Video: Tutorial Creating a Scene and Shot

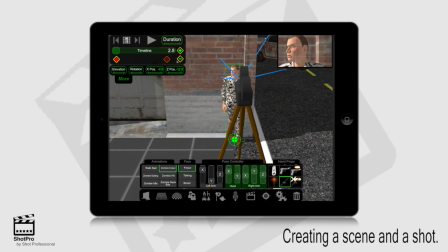8:14 Now, if a green layer is over the X and the Y, over the head, the left arm, and the right arm, that means it's active and you've actually changed from the pre-animation that it is set at. If it is not, if there's not a green cast layer over it,
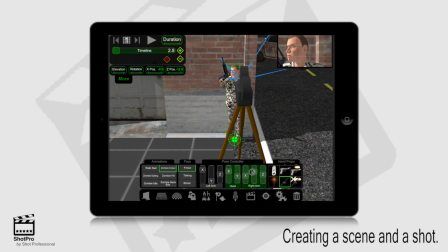8:29 that means that the arm or the head or the other arm is not moved. So the left arm right now is in the position that the animation he is rigged for stays in.
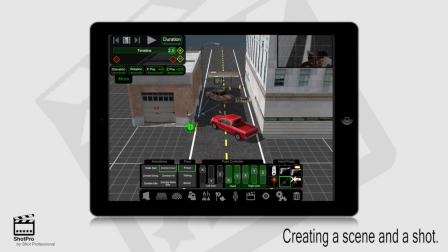8:44 Okay, so we got pretty close to the scene that we actually want.
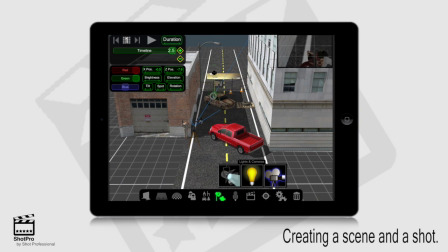8:47 Okay, next we're going to go into lighting, and lighting is really where ShotPro by Shot Professional shines. We're going to change, like I said earlier, we want the bulletin board to illuminate. So we're going to take a spotlight, angle it down,
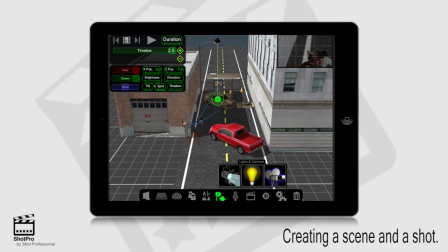9:01 change the spot focus so that it looks like it is still the street light at night, and we're going to bring it in a little bit closer to the billboard so that it shines on the object. Next, we're going to go into ambient lighting where we can change the weather if you wanted to, add smoke, change it from early in the morning, or excuse me,
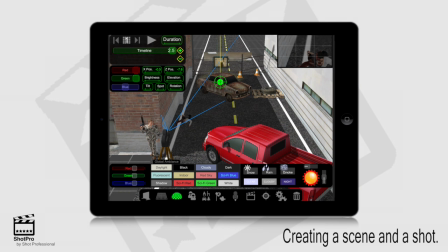9:22 we can change the sun, which allows it to be early in the morning, or we can change it to the end of the day, or we can use a preset.
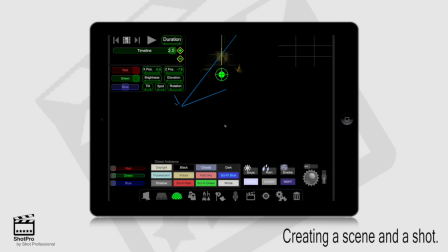9:30 We want black because it's going to be at night and you can start to see that the scene comes alive. Bring a little bit of darkness into there.
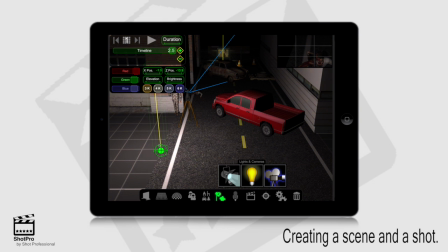9:37 I'm going to just put one overall light in the back here, a 360-degree light,
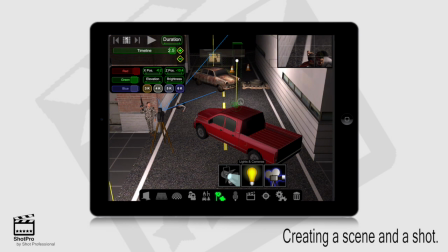9:44 which allows us to change the actual Kelvin of the light.
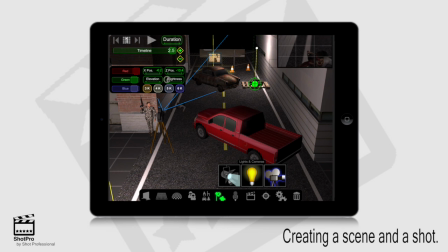9:49 Put another one in here just to add some scene dynamics. And bring the brightness down just a little bit.
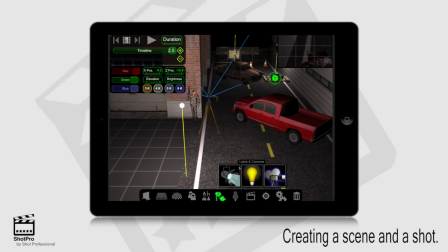9:57 We want it to look a little bit grungy. Okay, we'll go over to our effects.
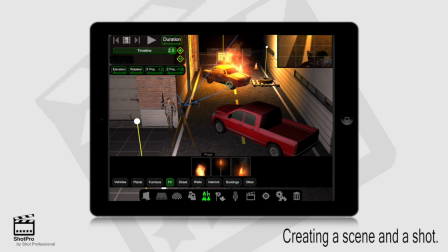10:03 We want that car to be on fire. Now finally the car's on fire. That really makes the scene look a little bit more hectic.
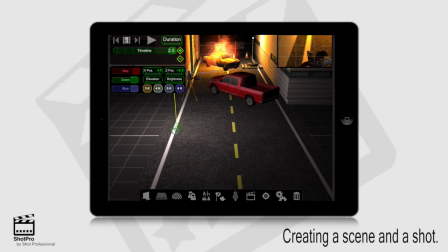10:11 You can see the ground behind the zombie in the viewfinder, the top right, is
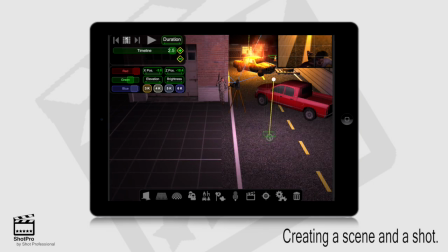10:18 illuminating with the light itself, the light source of the fire.
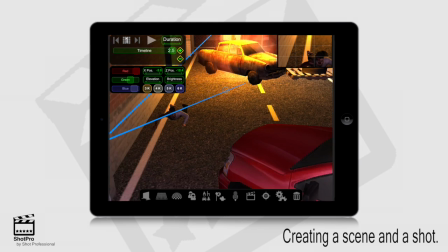10:24 Now you may see the lights have yellow lines coming out the bottom of them,
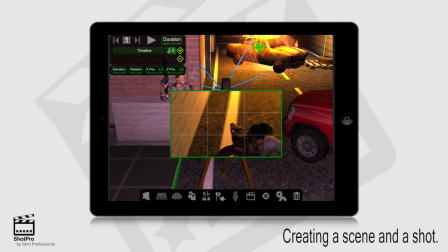10:30 but those yellow lines will not show up in our shot, as you can see in the background. This is exactly where we want the shot to be. So we take it from the character, the main character, over to the zombie, and it focuses in on the zombie.
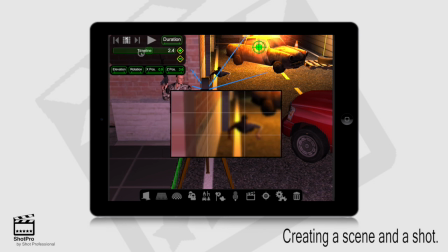10:44 Very simple to do. The most time that this really does take is just the time it takes to get as detailed as you want with the scene, or you can just make it very, very simple and you do not have to put as much detail in as you want.
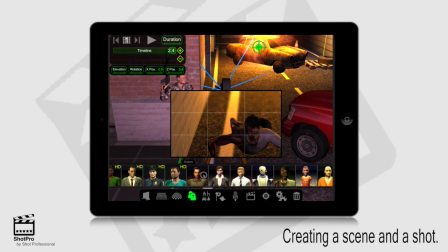10:57 You can just use it as a basically a blueprint or a 3D image of what you want your set to look like.
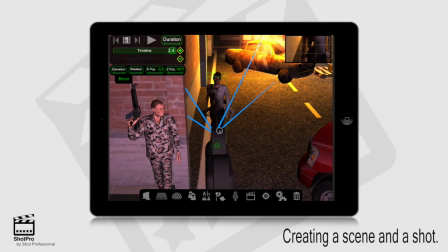11:05 I'm going to put another zombie in here to add a little bit more dynamics to the scene. We're going to make the zombie be eating another individual.
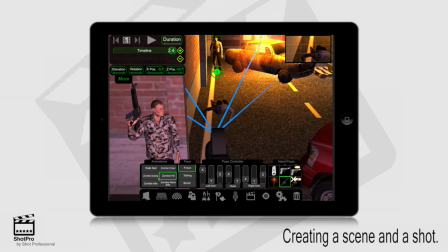Make this zombie rotate him a little bit, and we're going to actually have him be eating an individual,
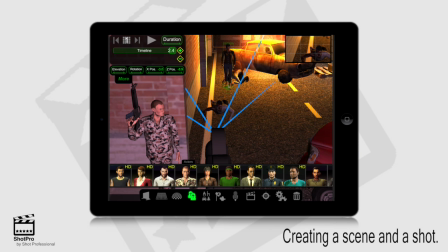11:38 a female character, maybe a civilian, and we're going to be putting her next to the zombie, and we're going to click the die animation.
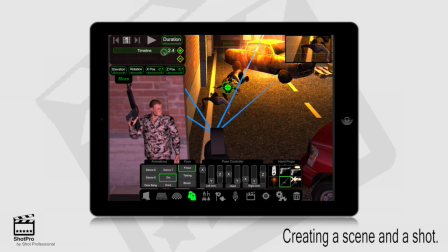11:54 Once the die is complete, you can run the timeline. You can see her actually fall down and die. We'll head back up to the timeline, run it left to right. This is exactly how we want the scene to look. It's a quick load, 2.4 seconds, but like I said, once again, once we built this scene, the blocking and the camera movement is extremely simple.
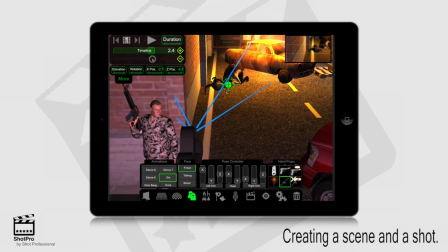There's the scene. Multiple of those and you have yourself a movie.